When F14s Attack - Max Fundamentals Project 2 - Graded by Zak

Hey Digital Demi-God, this is Zach and I'm checking out your Project 2 submission. Let's hit play and just talk from here.
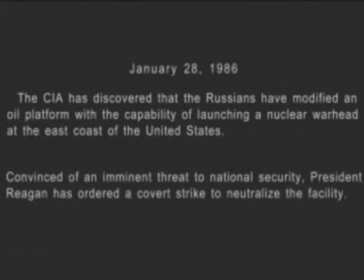0:08 So we got one in every crowd. So we got a story for this one. Nuclear warhead, oil rigs, imminent threat, Reagan does stuff.
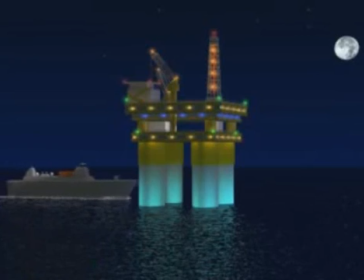0:19 And there you go. There's the warheads being dropped off. With terrible lighting.
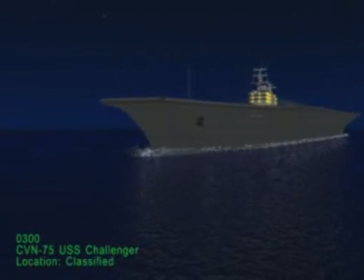0:26 And that lighting is kind of terrible. And this lighting is not very good either. It makes everything look very flat.
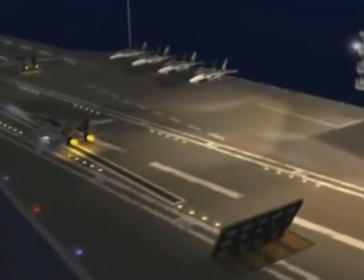0:33 This doesn't look too terribly bad. Could be a little more dramatic. Okay, yeah. I see where your head's at, and I like it, but hang on a second.
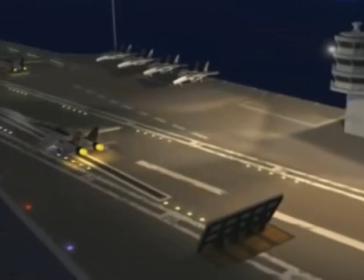0:45 One, I might adjust that, because to me those are just a little too blatantly yellow, but, you know, hey, to each their own.
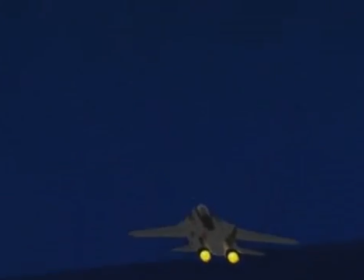0:51 But when we get to the end of the deck, it's like, wham! You can actually feel like there's some sort of second surface that he rolls off onto, and that's a little weird. Oh, cool, and I'm not crazy either. The first time I watched this, I was like, wait a minute. Watch right here. We get... boom! I missed it. Hang on. There we go. Our wings are swept back when we're coming off the deck, right?
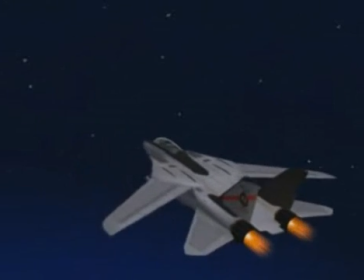1:14 So now we're flying, and the camera wiggles just a little bit, and now, hang on, magically, the wings have opened back up. Actually, you wouldn't be sweeping your wings back that close when you jump right off the deck, but...
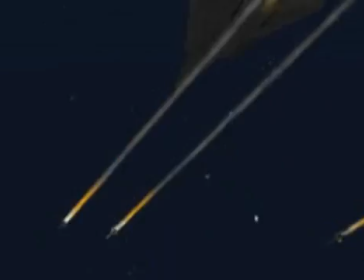1:30 It's all good. That doesn't look half bad. There's just something about your particles, maybe.
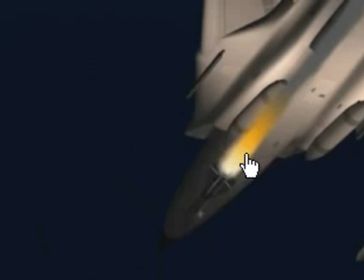1:39 I don't know. Maybe it's that I can see the banding so clearly that's throwing me off. I'm not sure. There's just something in this area that I'm just not feeling.
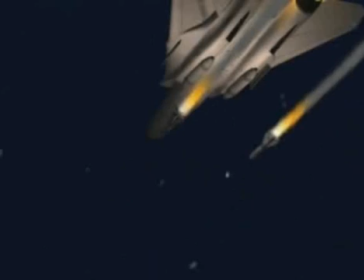1:51 I think it is that banding, because really, in a dark situation like this, that flame is going to appear very bright.
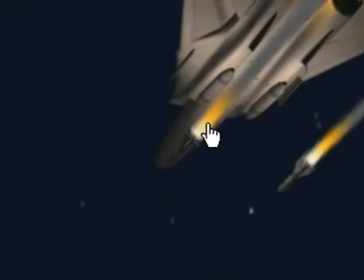1:58 And you're not really going to see a distinct white to yellow, orange, to gray. It's going to be very, very bright and then just kind of fading back, but just while we're discussing realism.
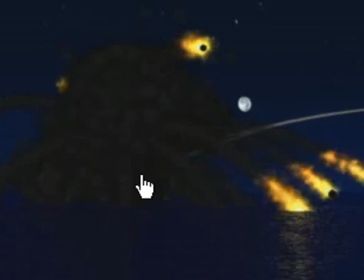2:10 I do like how you curved some of the missiles down. That was pretty sharp. And then we fly.
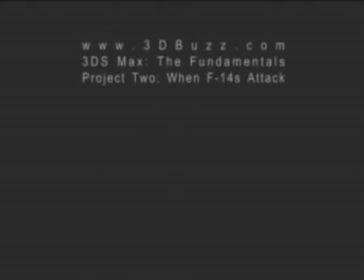2:16 We're actually very maneuverable for having our wings back. If you're really trying to push this, I would work on my lighting on these scenes especially.
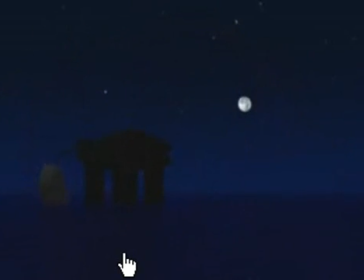2:28 But overall, a good effort. Just thought I'd point out some things you could work on and maybe clean up a little bit.
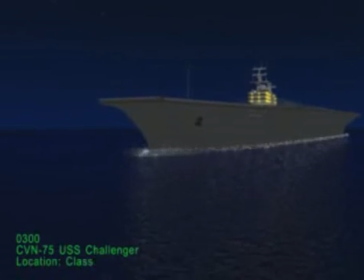2:33 But like I said, some of the things I had a real problem with would be the lighting here.
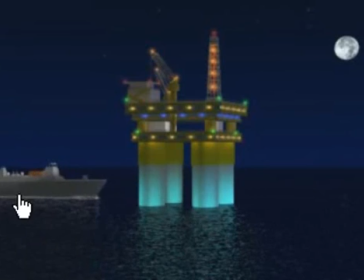2:38 There's no depth on that ship. It looks just like a flat gray wedge because the lighting is so even. Remember, you've got your moon back here, and then you'd have some lights coming off from back here, and that would be it. Night on the ocean is dark, very, very dark. And over here you've got the same thing.
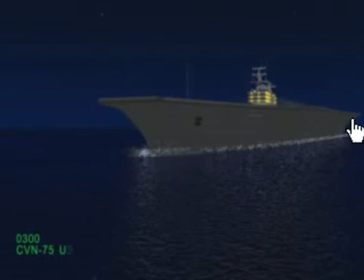2:54 I mean, it's the same color from the front of the ship to the back of the ship, and that just makes the whole scene look very, very flat.
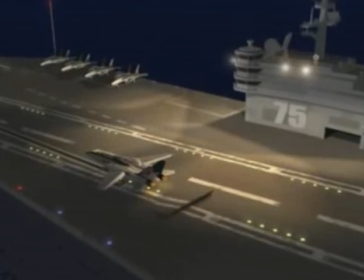3:00 You're losing all of your depth. this doesn't look half bad i do like how you brought up the little uh wall back there behind the jet as it takes off again
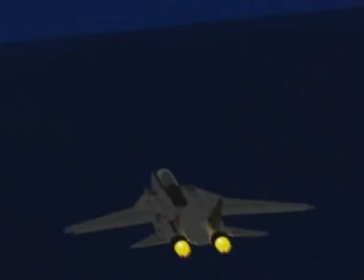3:09 i might adjust that color that's just me when we drop off the deck that really sudden thunk looks a little weird i
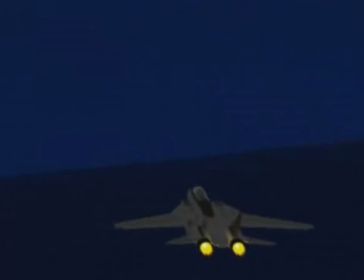3:17 do know that they fall when they hit the edge of the deck but i just don't know if they're gonna really slam into a second deck as they go off so you could probably smooth that out a lot.
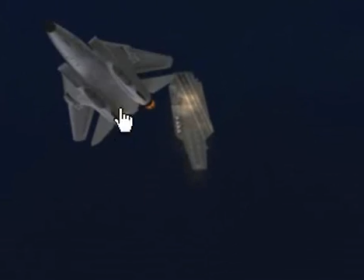3:29 You know, it might just be your artistic decision, but I would go ahead and put his wings back out while he's taking off
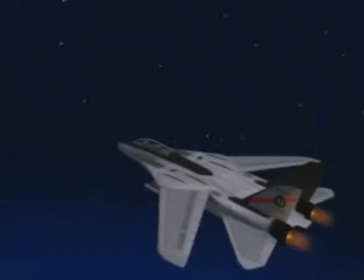3:37 because they're out in the next scene, and whether or not that's intentional or not, it is a little confusing to the viewer.
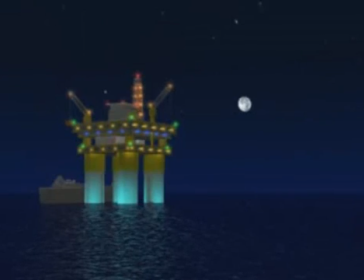3:46 So overall, a really nice submission, just a few things you could fix. I thank you for it, and I look forward to seeing Project 3 from you. Take care.